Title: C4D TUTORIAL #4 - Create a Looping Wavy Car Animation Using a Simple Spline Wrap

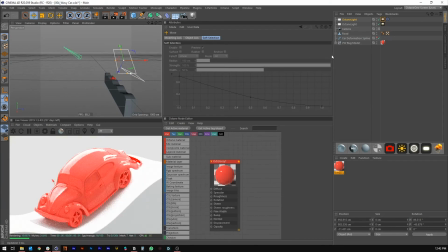912s
Maybe scale it up, move it like that. Yeah, something like that.
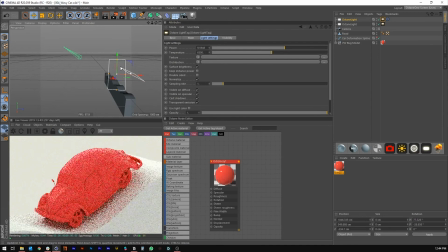920s
And then let's turn this way down. So it's just a little, little highlight back there. Okay.
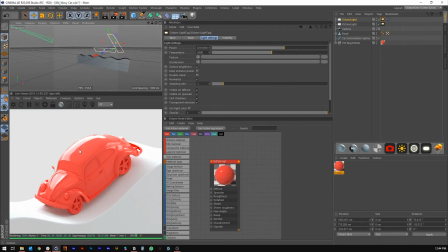926s
So now let's just Let's do a quick texturing of this and we will be done.
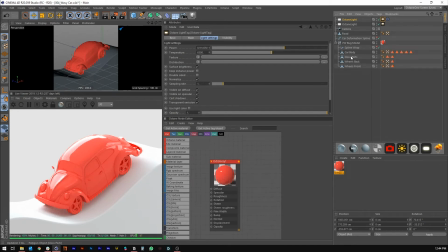932s
It's pretty simple. I've got the car here and it's got the car body and it's got some selection tags.
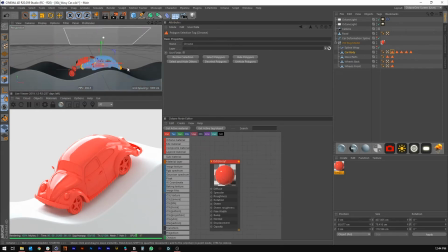939s
If you want to, we can turn off the spline wrap and the road for
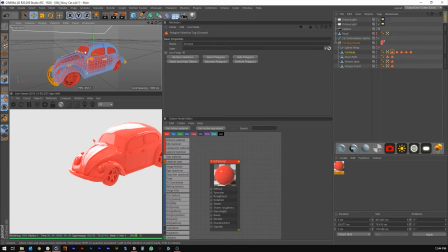946s
now just so that we can kind of see what these texture tags are assigned to,
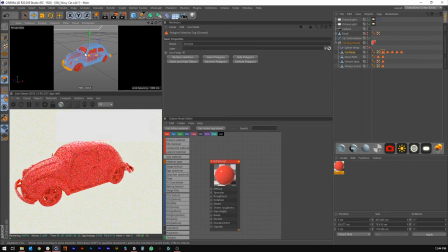953s
or these selection tags rather. So let's do that for now. So this one is the chrome so let's make a chrome material.
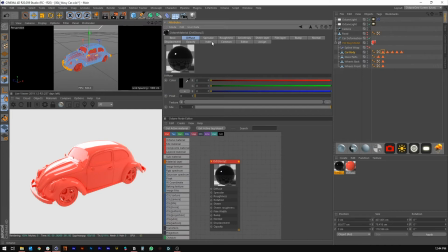961s
The way you do this is set the diffuse color to black, turn up the index of refraction to something like that, maybe give it a little bit of roughness so it's not perfect and then we'll drag that on to the parts of the car that are chrome.
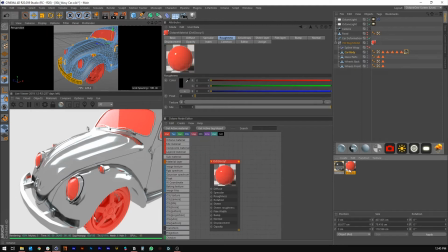980s
And then oh first I guess we need to make the car paint so let's go ahead and do that with this material we've already created. Let's just take that off for now. So car paint, it has like a darker base color usually.
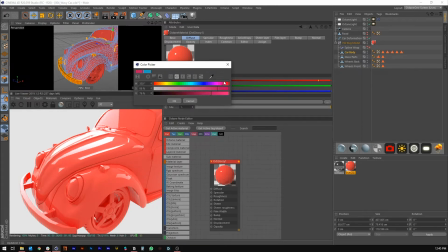992s
So let's do something like, let's do something like a, like a, let's do orange.
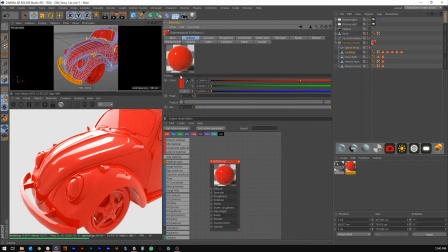1001s
Yeah, that might be, or let's do a red, like the reference I sent. So kind of make this a little darker and pretty saturated.
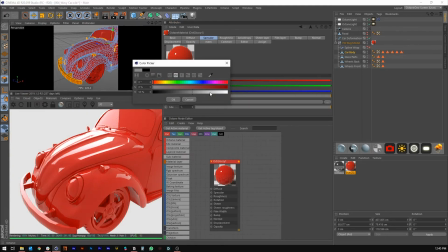1008s
And then we'll go into the specular and actually instead of having this as pure white will make it sort of like an off
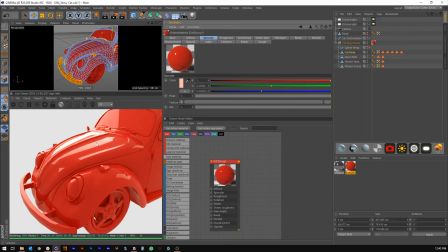1015s
red color which will give us a really nice sort of reddish tint to all the reflections.
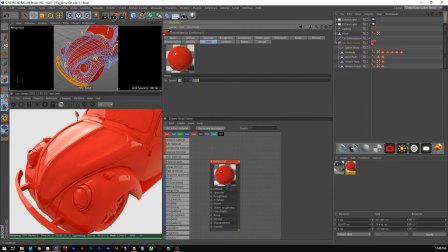1023s
We can even go a little stronger with that and then we can bump up the index of refraction to like 1.6 so it's extra shiny.
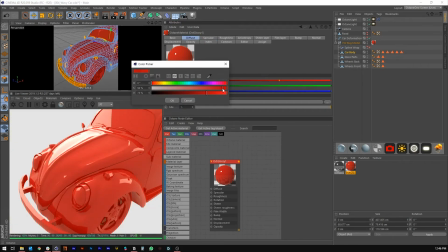1030s
Yeah so that looks pretty good. Maybe even bring the diffuse down just a bit and the specular up.
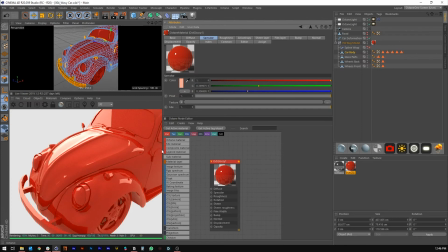1038s
Yeah so something like that works pretty well. Next let's grab the chrome selection and actually let's just focus up here real quick.
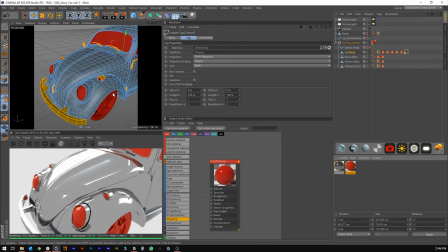1049s
So we're going to drag that chrome that we made onto that. Before all of the, I didn't actually do a selection tag for the body paint so let's just drag that on and has no selection tag and we'll drag that
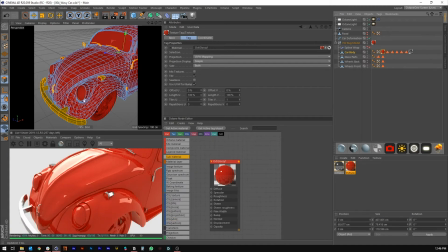1062s
to the the first texture so that everything else kind of gets applied on top of it okay next selection tag is the headlights so
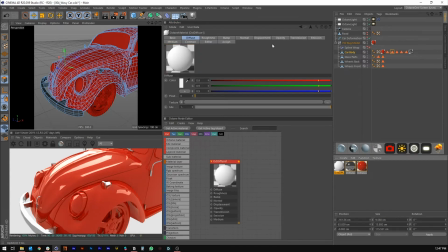1072s
we'll make a emission texture so just grab a diffuse texture and go into emission blackbody emission you know change the temperature down a little bit and then if we actually hide this we can see what that's selecting
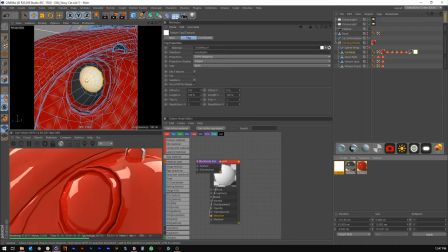1090s
so select that drag it on there it's been applied we won't see it until we actually make the headlights glass which is in these parts let's actually just hide all the
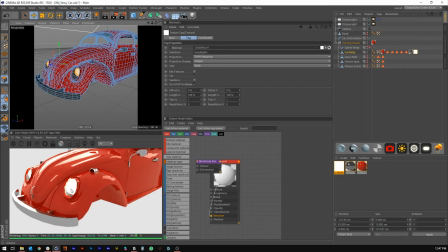1101s
other parts of the car so yeah you can see that's emitting out of there the
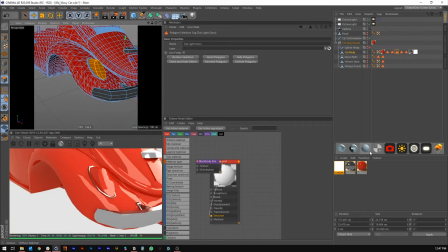1106s
next part of the car is the tail light glass so i'm just going to make a glass a specular material and go into the transmission i'm just going to make this like a red so it looks something like that maybe a little more and
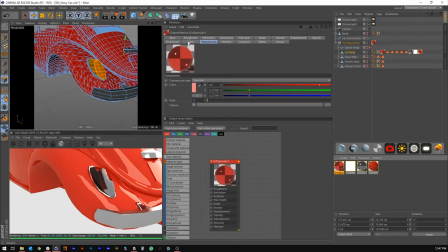1123s
put that on that and then for this I actually also want to turn on fake shadows so it's got a little more